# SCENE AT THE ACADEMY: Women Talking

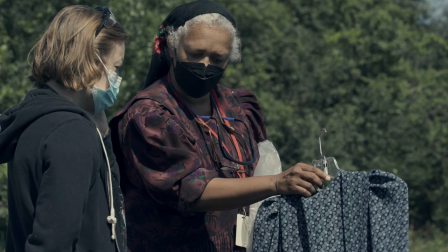So I'm in the field, talking, telling August what happened. That's what that was.
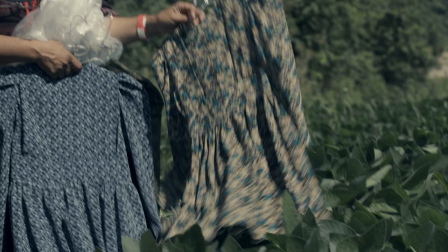This is day one, but there will be some playing in the world. Yep.
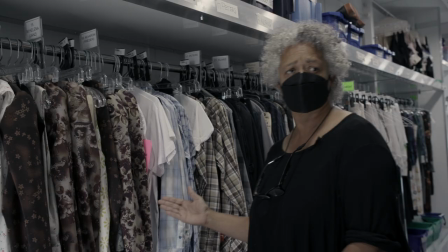Kida was an enormous asset to the film on every level, and I think we were all completely blown away by what she did.
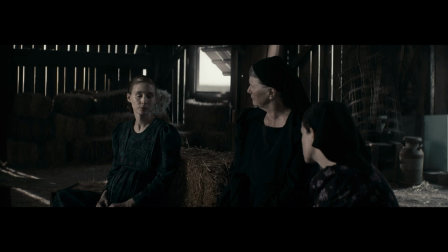Even though these women have a very strict mode of dress, there were minute details in the way these women dress, which expressed their character. You would think, given the look of the film and the ethos of the community,
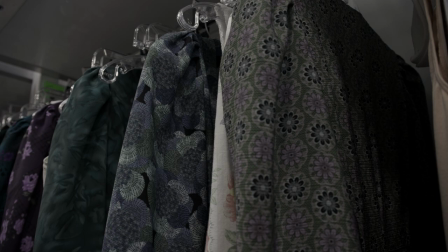that the costumes would be made from cottons and organic materials,
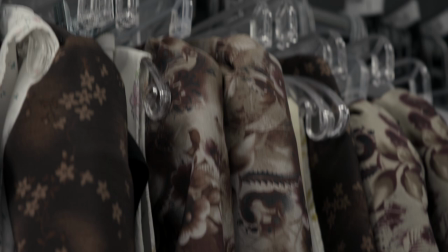but these costumes are made from practical fabric for a very practical lifestyle. As soon as all the hair and the dress was on, like the big braids in the back, like I felt so in it. I had my socks and sandals, I had my polyester dress that Keita made herself.
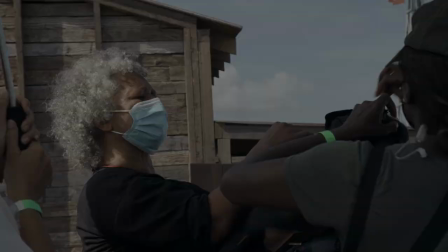The headscarves were put on very specifically.
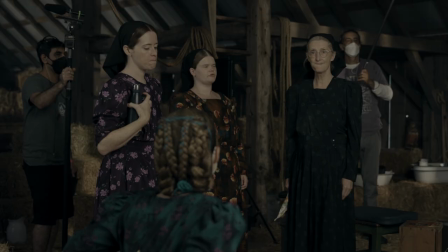That level of precision in terms of even patterning and the types of fit, it really made you feel like you were having an authentic experience.
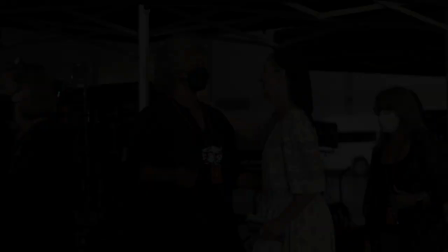Everything about the film just came together so beautifully. We said that this would now be the bar for work.
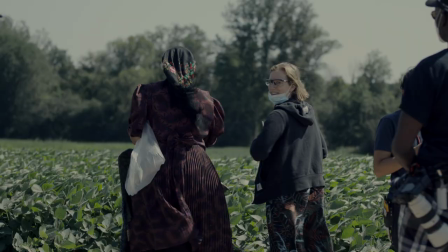It was such a wonderful collaboration.
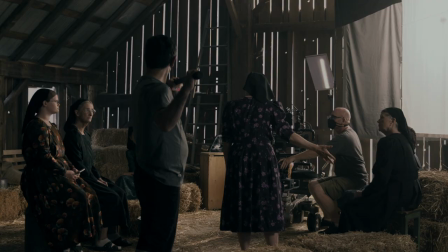We know that we've been attacked by men, not by ghosts or Satan, as we were led to believe for so long.
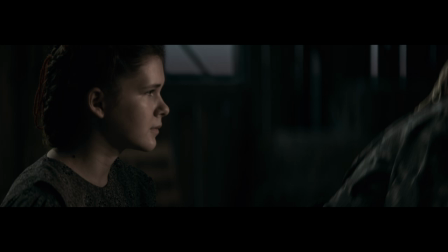We know that we've not imagined these attacks, that we were made unconscious with cow tranquilizer.
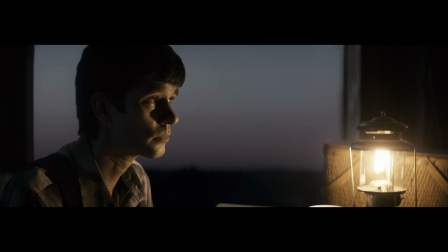The conversation that these women have in this hayloft addresses the harm of power imbalance and violence and hierarchical structures we live in.
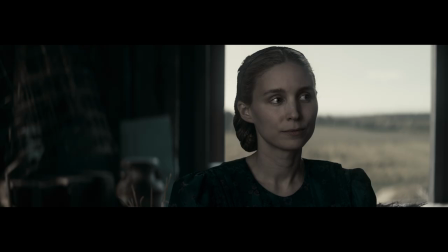They are dealing with ideas and concepts and the future and the past and who we are, and those things need to be discussed and talked to and I think that's why the film's so extraordinary is that she never pulled back from it.
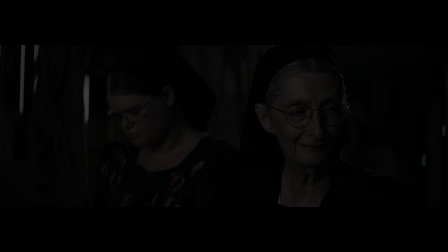It is thought-provoking and it's poignant, but most importantly, it is active.
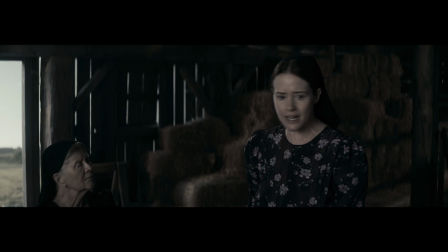We know that we are bruised and infected and pregnant and terrified and insane, and some of us are dead. We know that we must protect our children regardless of who is guilty.
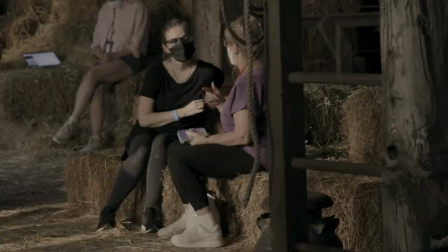It's sort of an exercise in watching the human experiment at work, where you can see people affect how other people think,
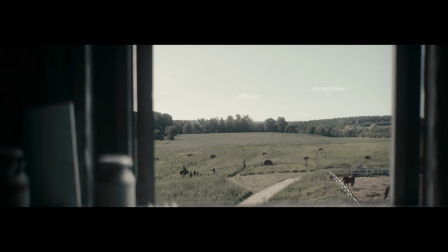you see people change their minds, you see people stay resolute, you see a merging of hope. And I think most essentially the scene asks the audience, what would you do?